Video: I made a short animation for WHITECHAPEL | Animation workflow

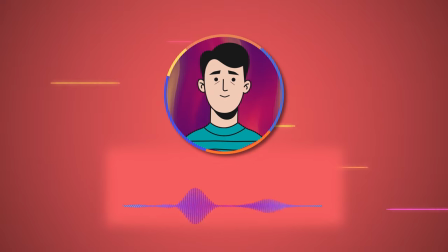(0:00)
hello everyone how's it going my name is amir and today i'm gonna show you my workflow of making this animation i
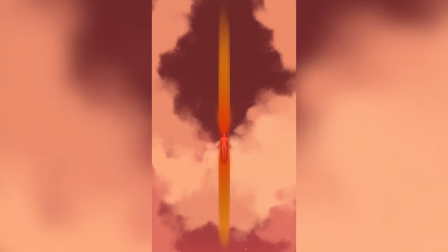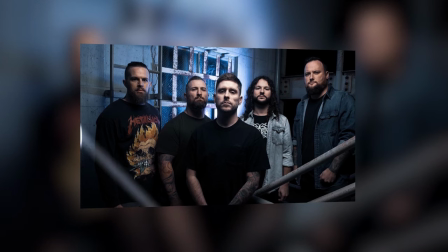(0:14)
made this animation for one of my favorite metal bands whitechapel whitechapel is a deathcore band out of nuxville tennessee formed in 2006 and i had the
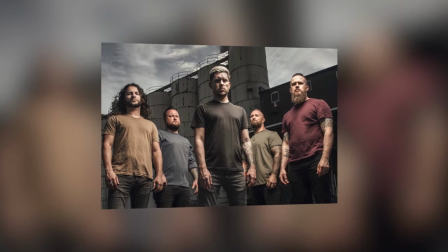(0:23)
idea of making a short animation for a small section of their song the other side it's from their seventh studio album the valley i took a lot
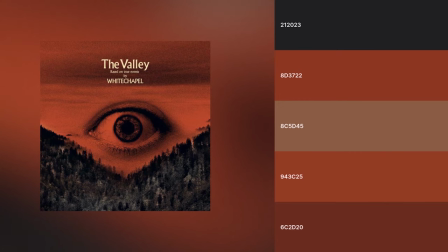(0:32)
of inspiration and reference from the album cover like the color palette and the iconic eye first and foremost this is not going to be a step-by-step tutorial
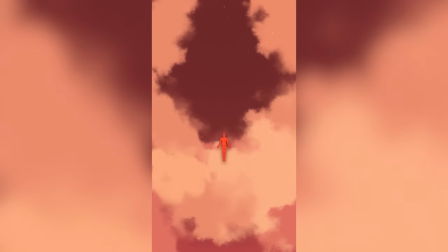(0:41)
on how i made every single element in the animation although i will pinpoint some important stuff that had a huge impact on the overall
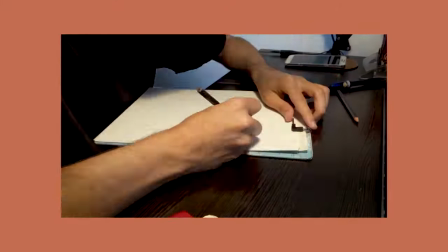(0:49)
look of the animation all right so i began with the most important part of starting any new project storyboarding i knew that my animation
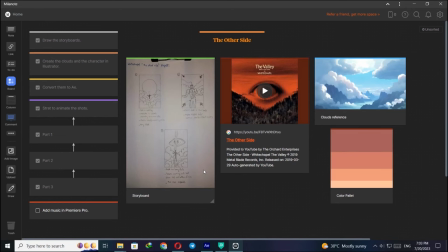(0:57)
would only have three main parts so it didn't take much time after that i placed together all the things i knew about my project till that point in milanaut. milanaut is a drag and drop web application which really can help you and your team to work on a project and gather everything you want to do in just
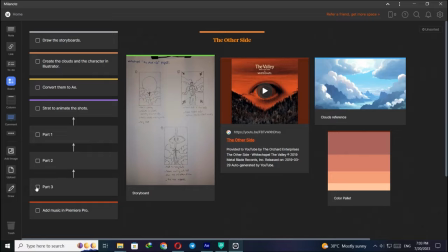(1:12)
one place of course this is not a paid sponsorship i just really like their program clouds play a huge role in this animation so
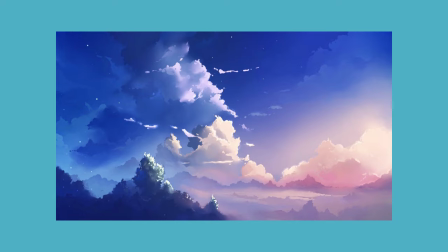(1:20)
i started with them first my initial aim was this style of clouds that is a bit cartoonish and looking all happy
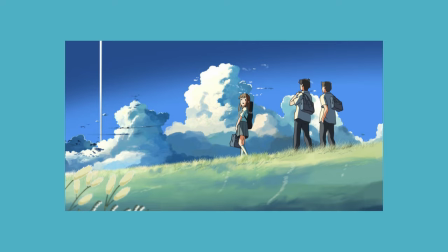(1:26)
and dreamy that you usually see on anime but it didn't suit at my animation.
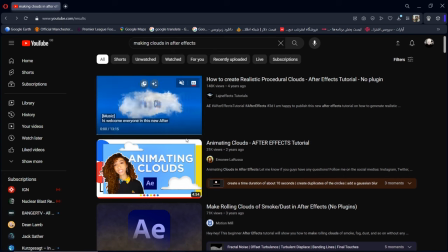(1:33)
I saw a very easy tutorial on youtube that had this very natural and almost realistic clouds that I instantly fell in love with.
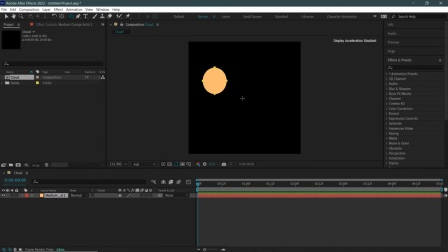(1:41)
Making it is very easy, create a solid layer, mask it similar to a cloud shape,
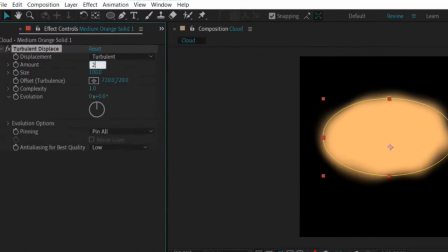(1:46)
set the mass feather to 100, add turbulent displace effect on it, set the amount to 200, size around 40,
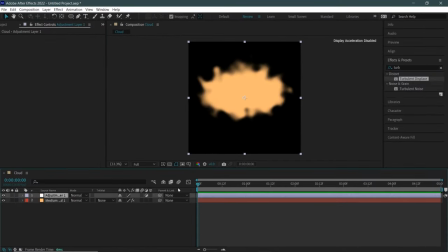(1:54)
create an adjustment layer, put turbulent displace on it again,
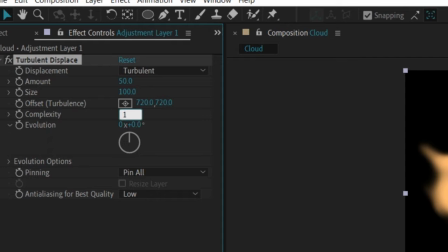(1:59)
this time amount around 50 but the important step is to set the intensity to 10 to fully shape our cloud,
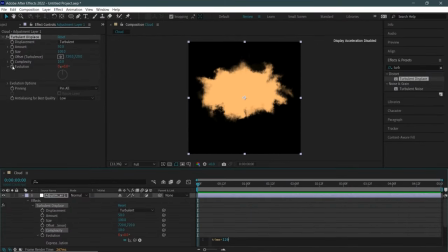(2:06)
then hold alt and click on the evolution options and type in the simple expression time asterisk 120, you can go below or above that number but in my case 120 was good enough and that's it,
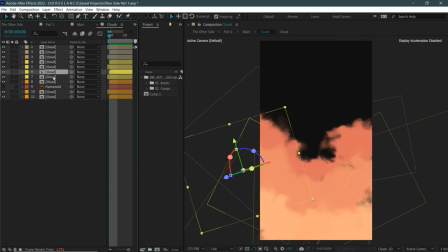(2:19)
then i just clicked on the 3d switch on my precompose and duplicate the clouds and i carefully placed them like there is actually distance and depth between them for the enormous sun in the center,
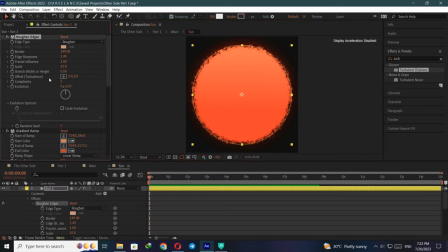(2:30)
it is just a shape layer with a smooth gradient and roughen edges effect applied to it
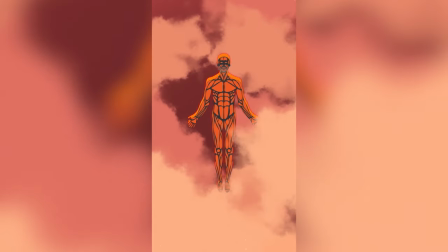(2:37)
What I had in mind was a neutral looking human with no specific style or look, it just had to be very otherworldly,
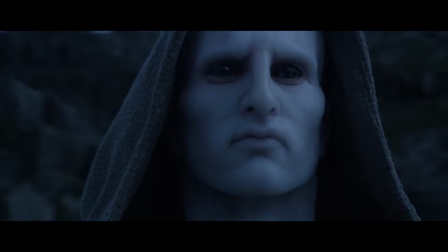(2:44)
powerful and muscular. Remember the opening sequence of Prometheus, that very gnarly looking but calm alien, that was the look I was trying to achieve.
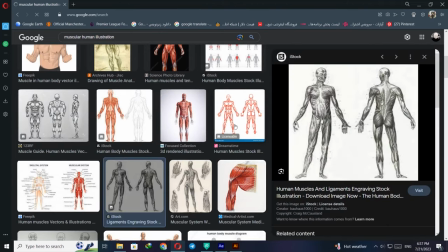(2:53)
I began searching on google and really liked these anatomic pictures with muscle tissue on them.
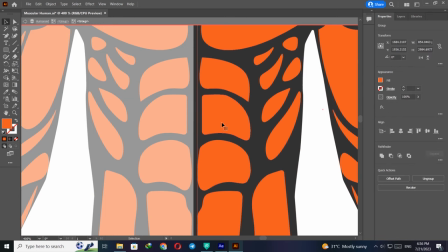(2:58)
So I went to illustrator and I began the torturous quest of drawing every muscle. with colors it had to follow the same color palette as
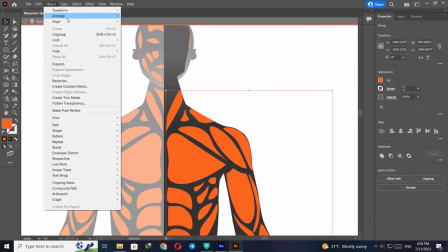(3:06)
the rest of the animation otherwise it would have looked out of place halfway through it and i realized it's starting to work a lot like attack on titan
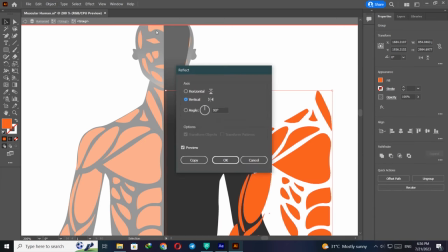(3:13)
giants so i just changed its base color to mid tone black honestly if i could go back
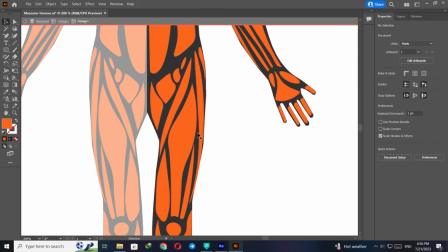(3:18)
i would choose another style and do it a bit differently but that's okay you learn and you move on
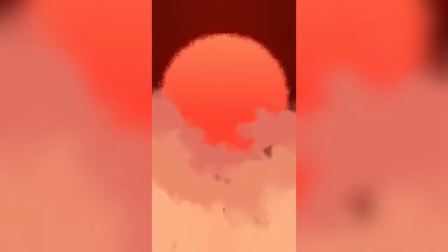(3:25)
for the first part of the animation our character will only appear as a tiny human ascendant
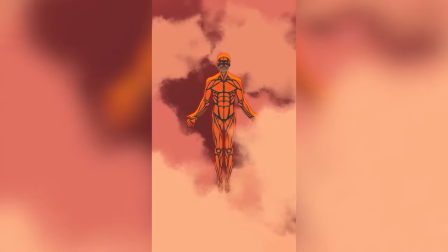(3:32)
but for the second part he is quite visible and i had to move his hands slightly up and down to give it more life and character,
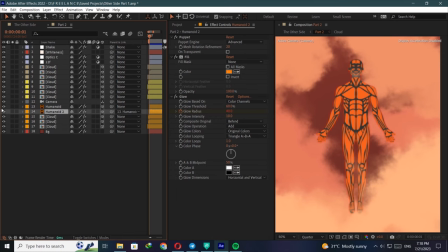(3:39)
also i needed some glow behind it, so i duplicated our guy and add feel effect to it, making it all orange so the glow would fully reveal itself.
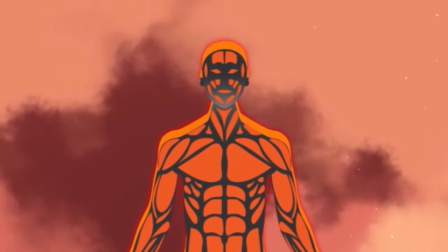(3:49)
it was then i realized the character and its duplicate are not in sync but it didn't look so wrong or distracted,
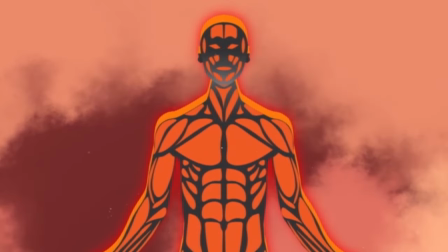(3:55)
it actually made it even mysterious.
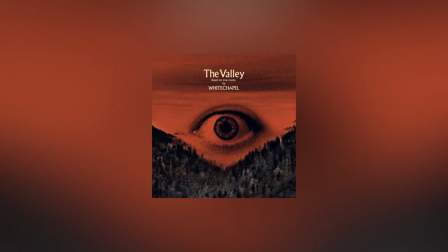(3:57)
the thing is that this album is partially about the duality of humans and people are disorder so I can safely say that it was a happy accident.